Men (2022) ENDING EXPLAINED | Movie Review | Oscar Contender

Hey everyone, welcome back to I Married to Film Snob, where we review films of today and yesteryear.
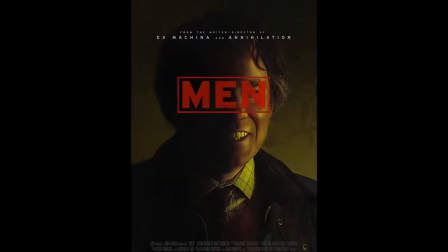(0:12)
Today, we're going to review the A24 film Men, directed by Alex Garland. First, let me just say that in a world of sequels, prequels, remakes, reboots, and never-ending superhero movies, it is absolutely refreshing to have filmmakers like Alex Garland and studios like A24 backing them and their projects. Yeah, it's probably Alex Garland's best film yet. There are so many layers to uncover the depth of this film. Men is a truly original nightmare, of the best kind, that will linger with you long after you finish watching the movie.
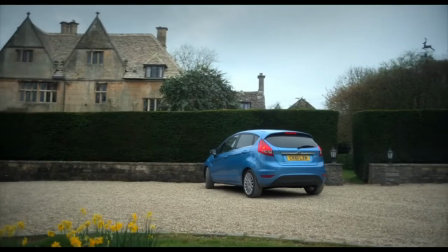(0:41)
The film stars the phenomenal Jesse Buckley as Harper, a woman looking to get away at a countryside retreat after experiencing a very traumatic event in her life.
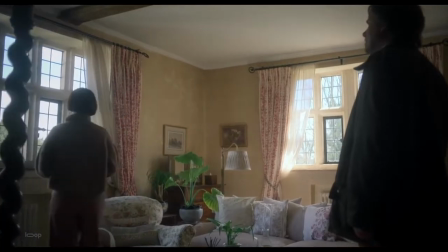(0:50)
She's renting a country home as a means to try and put her past behind her and heal some of her emotional wounds. Simple premise, but what transpires in the chain of events that follow are just cinematic surreal fever drain layered with metaphor and symbology. Some more obvious than others.
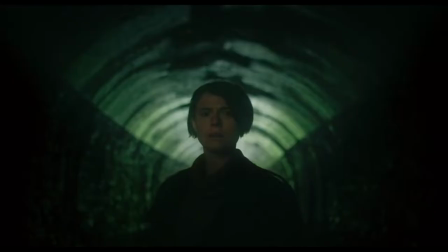(1:08)
Let me follow it up by saying the cinematography is stellar and the compositions are clean and precise without calling too much attention to themselves.
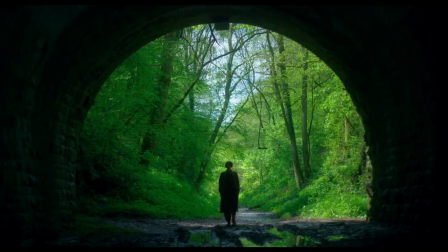(1:16)
A true mark of a great filmmaker. There are moments of visual flourishes that really excel in their beauty and surreal depictions. The pacing for a modern film is measured yet effective and there are scenes which take their time and allow us to really soak in the environment and landscapes while still progressing the dread that is slowly building up throughout the movie. Yeah, the cinematography was phenomenal. The recurring juxtaposition of red and green really added a dramatic effect to each scene and frame. Green and red are opposing primary colors, which makes them so striking. Red heightens the feelings of passion, love, anger, and violence, while green conveys cleanse, rebirth, clarity, and serenity.
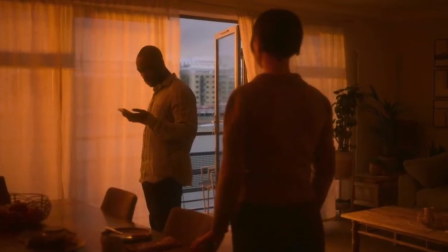(1:57)
The intentional red glow in the confrontational scene between James and Harper in their apartment amplifies the intensity of the conversation as well as their emotions.
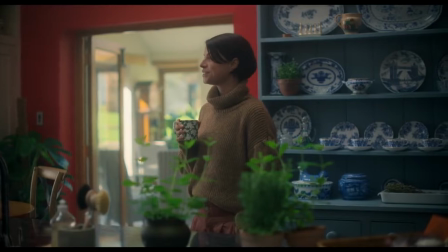(2:06)
The interior of the house is also red and dramatizes the scenes with the male invaders. Even at the end of the film we see the red motif return with the red of the brake lights intensifying Geoffrey's turn from country gentleman to raging maniac when he pulls Harper out of the car. On the other end of the spectrum we witness lush green scenery when Harper decides to go for a walk in the fields nearby. In that scene, it is one of the few instances of the movie we see Harper totally serene and at peace with herself.
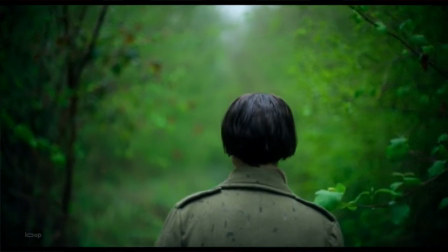(2:33)
The lushness and maternal spirit of nature are present and seem to momentarily, at least, dull any pain she's experiencing.
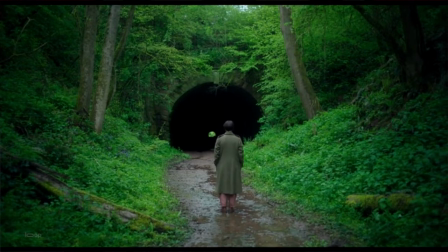(2:39)
This is visually amplified by the waves of green flora that surround her.
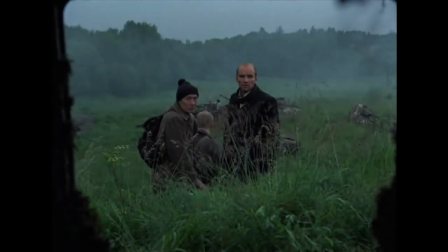(2:43)
And for some reason, these scenes brought back memories of Tarkovsky's Stalker, when the characters are walking through the zone, traversing utterly green, lush, and overgrown landscapes. Yeah one of the obvious themes is toxic masculinity. Now we know that trauma heavily influences our perception of the world and people and having each male role played
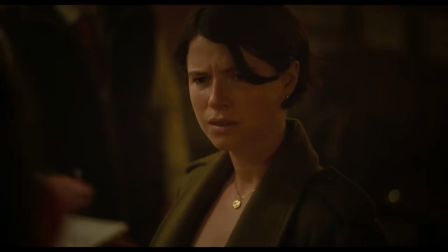(3:00)
by the same actor Rory Kinnear conveys that Harper feels all men are the same after what she's experienced. Harper also finds herself with lack of control in almost every situation. Harper lets Jeffrey carry in her bags, lies about not playing the piano in order to end the conversation sooner, and about not getting around to changing her name implying that she's divorced to avoid further explanation. She further lets Jeffrey pay at the bar and we see the vicar blame his sexual urges on Harper which fits the stereotype that all women are temptresses.
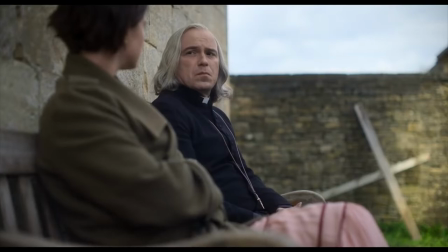(3:30)
In an earlier scene with the vicar, his repressed sexual tension is evident when he places his hand on her knee for a significantly long time. The priest also undermines James physically hitting Harper by stating that it isn't a capital offense.
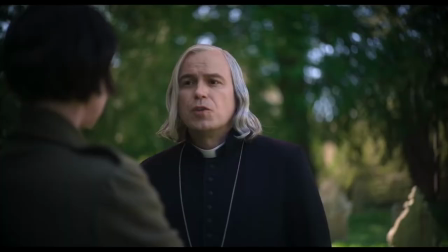(3:43)
He then blames Harper for James's actions and holds her accountable for his death, further displaying his insensitivity and perpetual defense of men over women. Later on in the film, after Harper leaves the bar, she hears the same scream from the tunnel. She stops and considers going back to the pub for safety, but then doesn't give in to the damsel and distressed reflex and continues back to the cottage. There are clear archetypes and stereotypes of men in the film.